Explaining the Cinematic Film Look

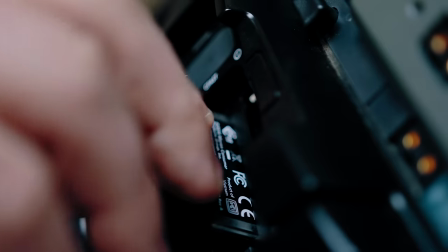244s
Now, however, there would be no problem shooting a Hollywood film digitally at 60 frames per second.
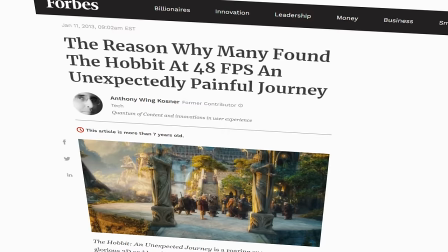250s
Peter Jackson chose to shoot his film The Hobbit at 48 frames per second, double as usual, and this choice got mixed reception.
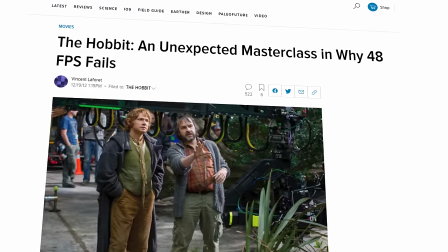258s
People weren't used to these high frame rates, and it didn't feel cinematic, if we can use that word.
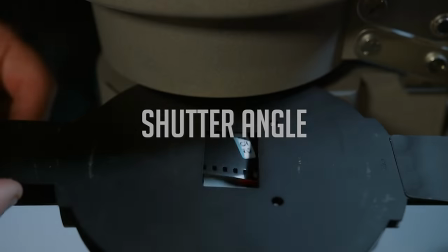264s
So the same goes with the shutter angle.
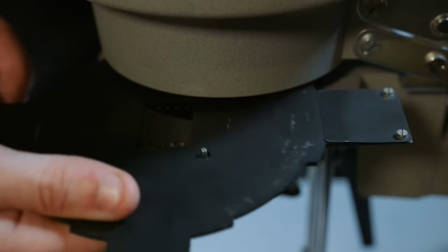266s
Today, we mostly use a 180 degrees shutter angle, or also called 1/48th of a second if you shoot with 24 fps.
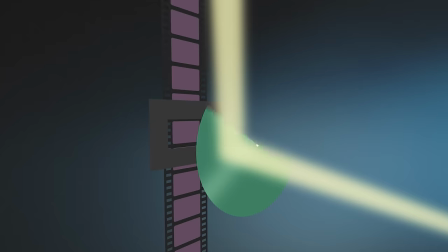274s
This also dates back to the film days. Cinema film cameras often use rotary shutters. They needed to expose the film, close the shutter, move the film to create a new frame before exposing it again.
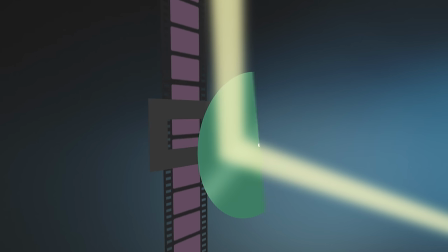286s
And when closed, the shutter would have a mirror, leading the light up to a prism viewfinder for the crew to see what is being filmed. 180 degrees shutter angle was convenient, so that the film would get a decent amount of light.
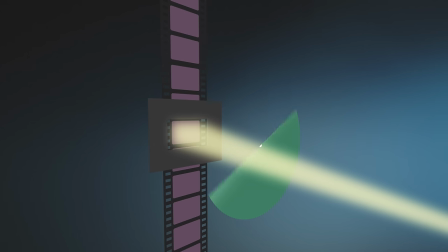300s
The viewfinder would see the same as the film, and it would be enough time to move the film in between exposures.
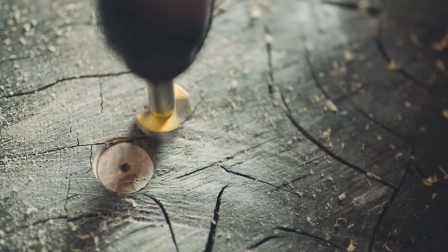306s
We got used to seeing this shutter speed in big movies, and that's why we see it as the most cinematic today.
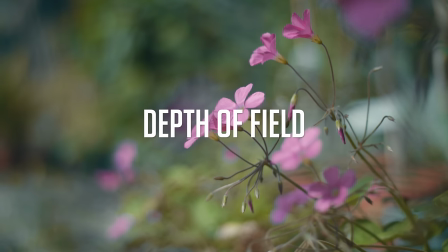313s
And now the depth of field. Film stocks had a much less light sensitivity, ISO, compared to top modern digital sensors.
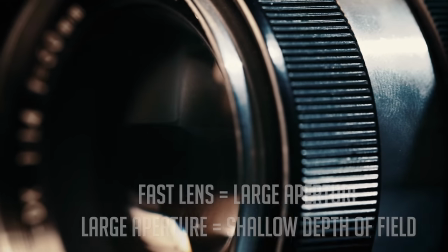322s
As such, fast lenses with big apertures were needed to let in enough light, creating a shallow depth of field.
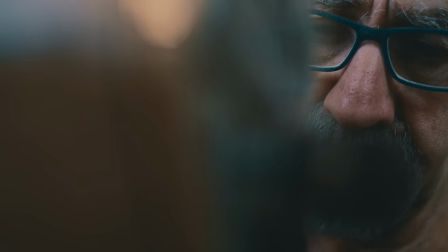328s
This shallow depth of field is today seen as cinematic. And no manners is not called shallow depth of field, which I usually said on this YouTube channel.
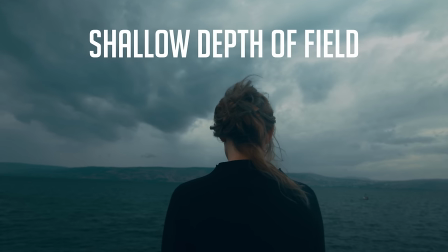337s
Depth of field. Yes, it's a bit hard for Norwegian to say, but yeah. I actually managed to say LCD screen as well.
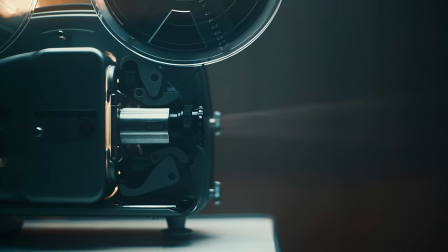343s
Yeah, it's not that, it's LCD screen. Okay. We can see that the term cinematic is largely based on what we are used to seeing in the cinema.
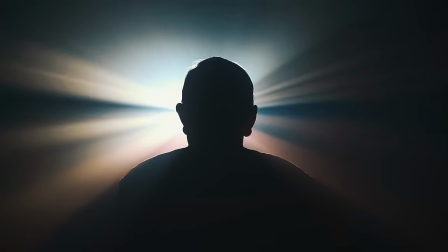352s
This is also why we perceive the film look as more cinematic. So if you can achieve the same shutter angle, the same depth of field, and the same frame rate on a digital camera, why choose to film on an expensive film camera? Well, I think it's more to it than just that. You have a color tone that's different, you have grain, and yeah, you even have the sharpness. It's actually, in fact, it's more organic and not 100% perfect. And that brings me to the next question. Does the way the film look affect our story?
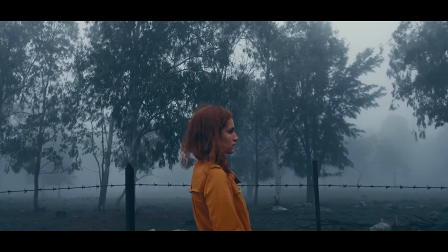384s
Whatever we choose to do with our sound or video, it will affect the story in our film, such as blue color grading, which can tell us it's cold.
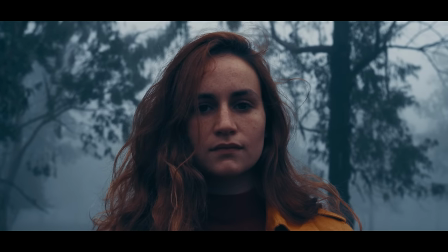392s
Close-ups can make it easier to show human emotions, and scary music make things creepy.
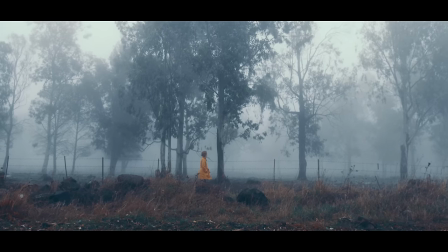397s
Will the small details in film stock, like the grain, color, and sharpness of a film stock, affect the story?
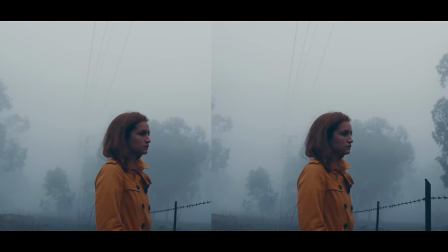404s
I think that in overall it might do so. How it does it might be subjective, but I believe that the true film look gives us a feeling of roughness.
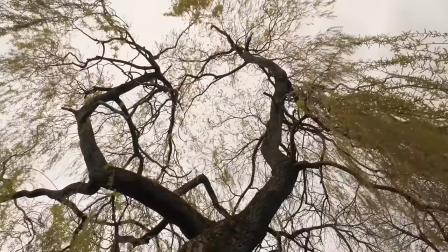412s
A roughness that can give us a feeling of imperfection, in a way, and tell that something is more alive and less artificial.
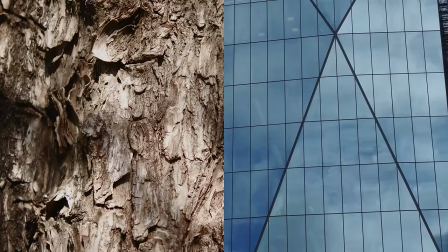422s
The different types of film rolls we shoot on can give us different types of nostalgia and connections to the old days.
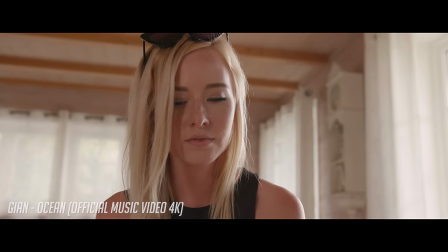428s
Just like we did when making a music video for the song Ocean by Jayan.
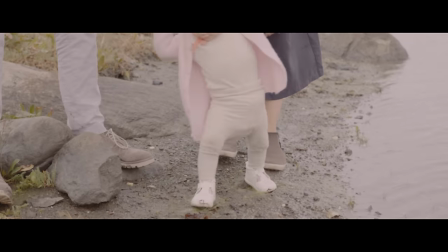432s
We made some of the digital shots look like old film to tell that the main character was looking back when she was young.
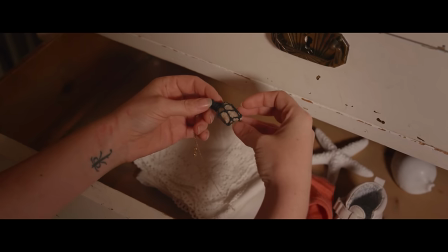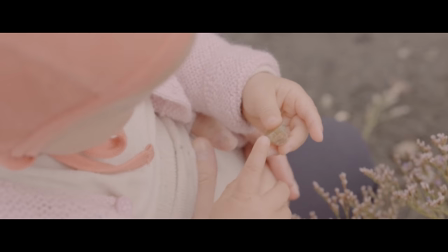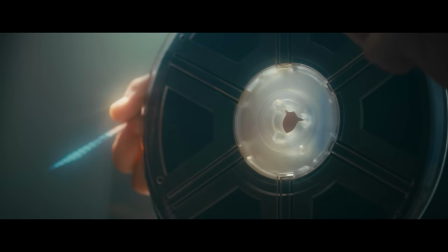451s
So, if you want a real film look, why don't you just use film? Well, it's pretty expensive.
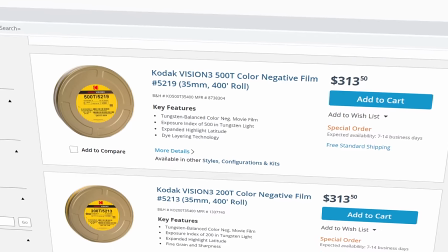456s
A 400 feet 35mm film will last you less than 5 minutes and cost over $300 on B&H.
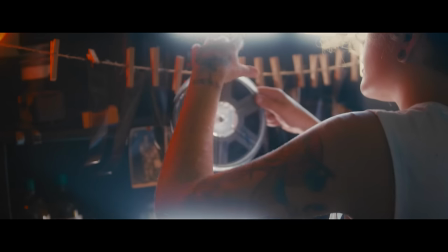463s
In addition, you have to develop the film. So, if you want that look but can't afford using a film camera, then what?
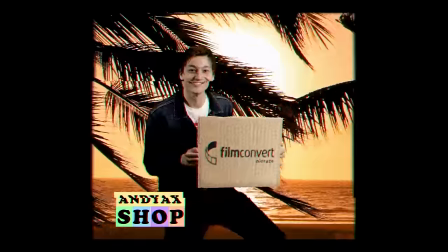471s The FilmConvert Nitrate is a product you didn't know you wanted! Do you have troubles with your digital look?
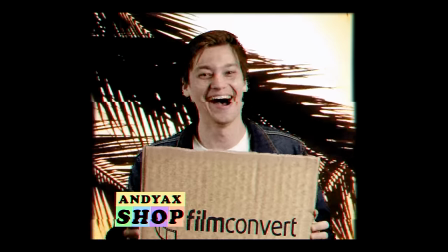477s Well, don't despair, my friend. Hey, you won't miss this opportunity, I tell you.
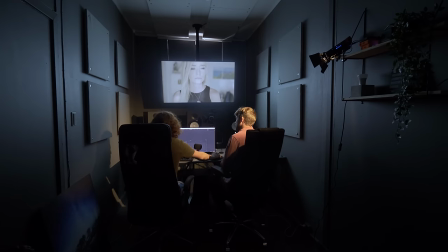486s
FilmConvert, you can get to Premiere, or you can get it to DaVinci Resolve, or Final Cut.